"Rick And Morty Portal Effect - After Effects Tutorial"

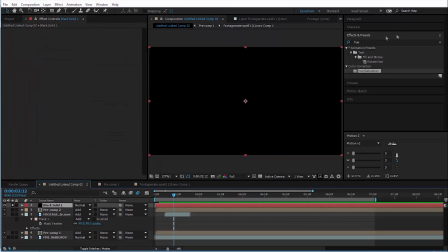4:12 So what we need to do is add a new solid. We can sell it for now and add this effect called radio waves.
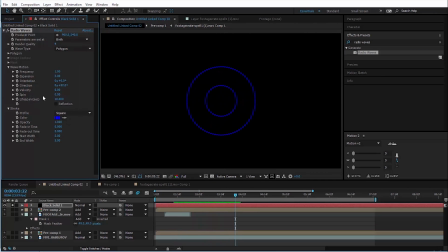4:18 Bring that on. Here's what that does by default. We're going to need to turn up the frequency of these to get a lot more. And turn up the expansion, which actually makes them go faster. But then we also want to turn down the lifespan of these so that they kind of die before they reach the edge of the composition.
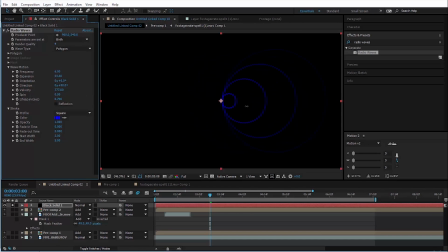4:33 And then we can also change the velocity of these, which will make them go to one side. So we can turn that up kind of like this, but turn the direction around the other side. So we'll hit minus 90 for that. Now you can see those are kind of going in this direction. And we'll need to animate the frequency to fade off over time.
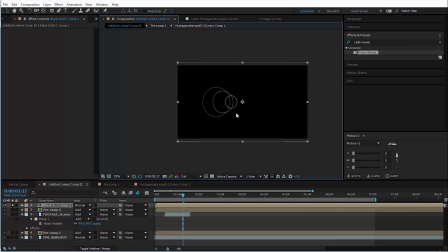4:48 Oh, and change the color to white, of course, or like very, very pale green. And to make it look like they're more 3D circles in perspective, we're just going to stretch it out this way like that.
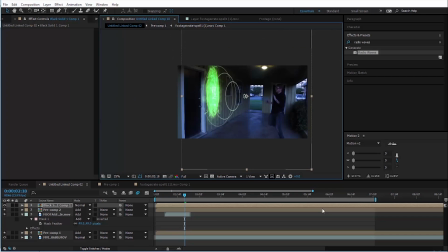4:57 Now what we need to do is unsolo it and kind of line the end of this up with the portal like this and I'm going to add a mesh warp to it.
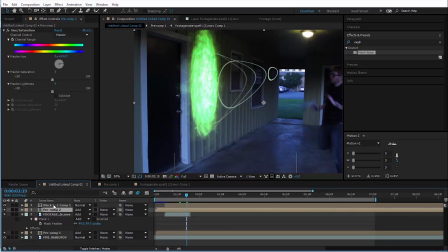5:05 Okay and so this point in the middle I'm basically just going to animate it so that it is always kind of pointing towards where the gun is so it looks like these circles are coming from the gun.
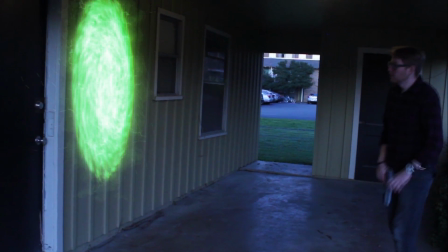5:15 Like I said before it's pretty hacky but it works. Now when it comes time for the portal to close pretty simple all you do is you move forward to where you want it to close.
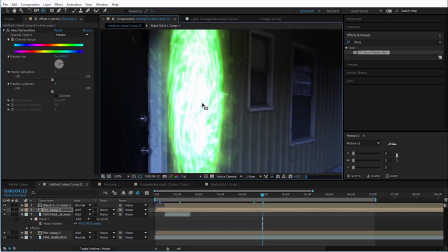5:23 Make sure the anchor point of that layer is on the center of the portal and just hit s for scale move forward a little bit
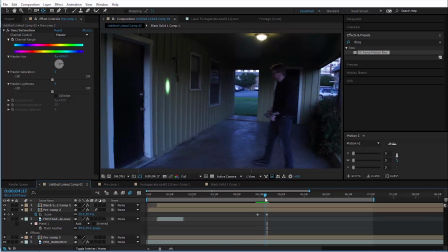5:28 scale it down to zero and then in the show when these things close you always see a little bit of glowing liquid pop out so we can do
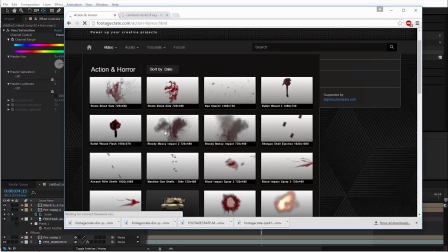5:34 that easily by going to the action and horror section and we're going to find a a blood asset which we're going to use creatively here's an
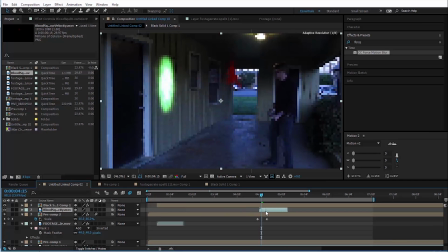5:42 interesting one and drag that into the composition position it in time and space now we just kind of need to add some color to it so maybe
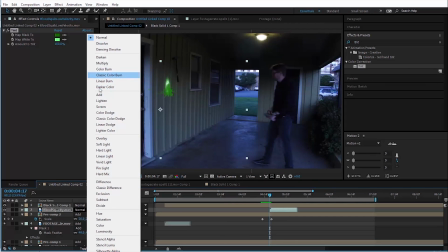5:51 we'll add a tint kind of color it green maybe change the transfer mode of it to add put a little glow on it and
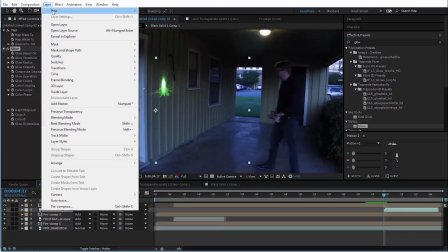6:01 as a matter of fact we may just want to add an adjustment layer put a glow effect on that as well and just
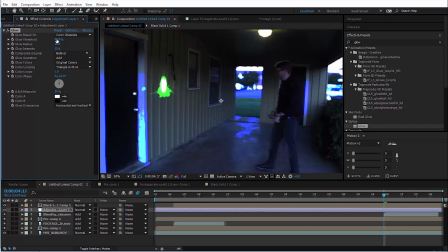6:07 so we can see what we're doing we'll turn the intensity of it way way up so that when we turn up the threshold we can see what we're really affecting and we want it just to affect the things that would realistically be glowing in the scene so in this case our threshold is pretty much going to be all the way up so now we'll turn the intensity back down to like two and bring the radius of it way out maybe turn the
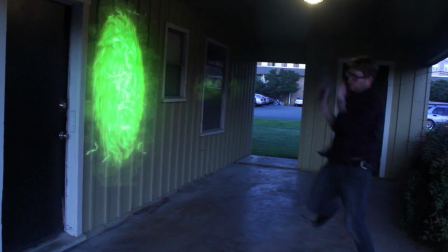6:23 intensity up a little bit just that it adds a nice bit of glow to our shot and here's our final effect here's what we end up with now
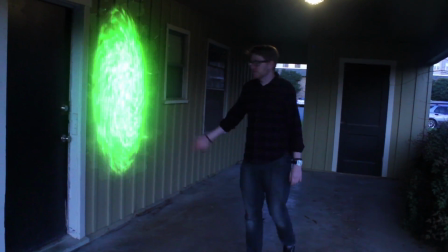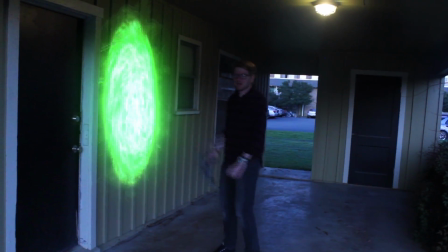6:41 I understand that this tutorial wasn't quite as comprehensive or in-depth as you might normally expect but I'm hoping that the main takeaway is
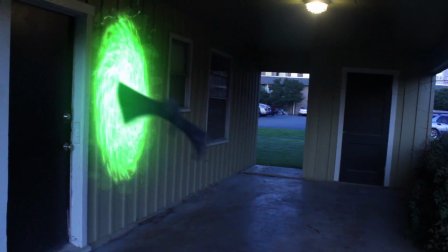6:48 this when you're looking at these stock elements I want you to start trying to think of how you can use them more creatively this was never intended to be
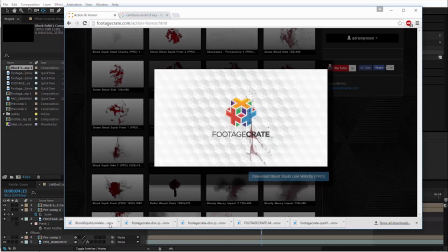6:55 a portal this is just gross blood. It wasn't supposed to be used this way. This was obviously designed for a Harry Potter style effect but there's no rule about it.
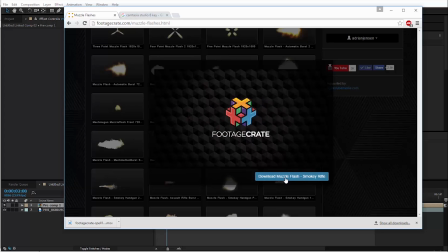7:04 This one yeah this one's just a muzzle flash that one's kind of on the nose but it was our clever idea to turn it green.
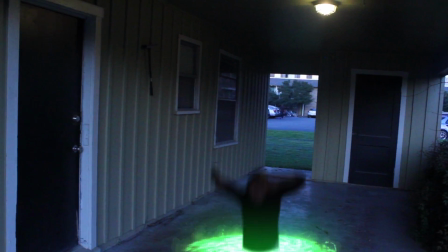7:10 None of these assets are designed to be just one thing. Nobody exists on purpose. Nobody belongs anywhere.
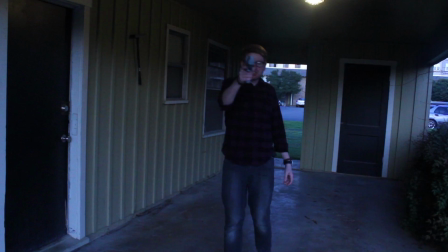7:17 Everybody's gonna die so just have fun and make some cool effects.
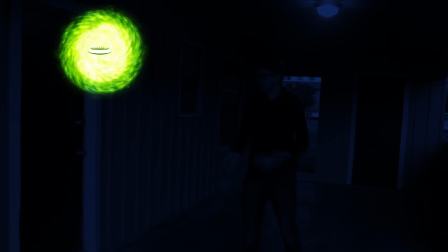7:20 If you like what we're doing on Production Crate you should probably subscribe on YouTube so you can be alerted any time a new video is uploaded.
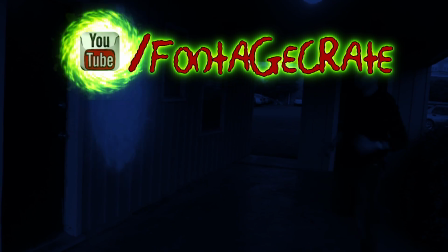7:26 Another good way to stay informed of new content would be to like us on Facebook.
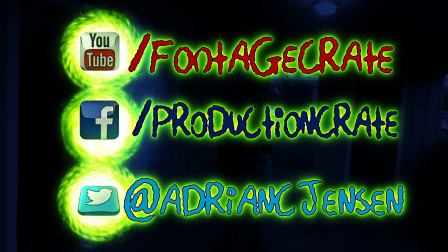7:30 Also, here's my personal Twitter account which is the quickest way to reach me directly if you want to ask any questions or make any requests. I'm more than happy to do your work for you. And that'll be it for me today. Stay schwifty and thank you for watching.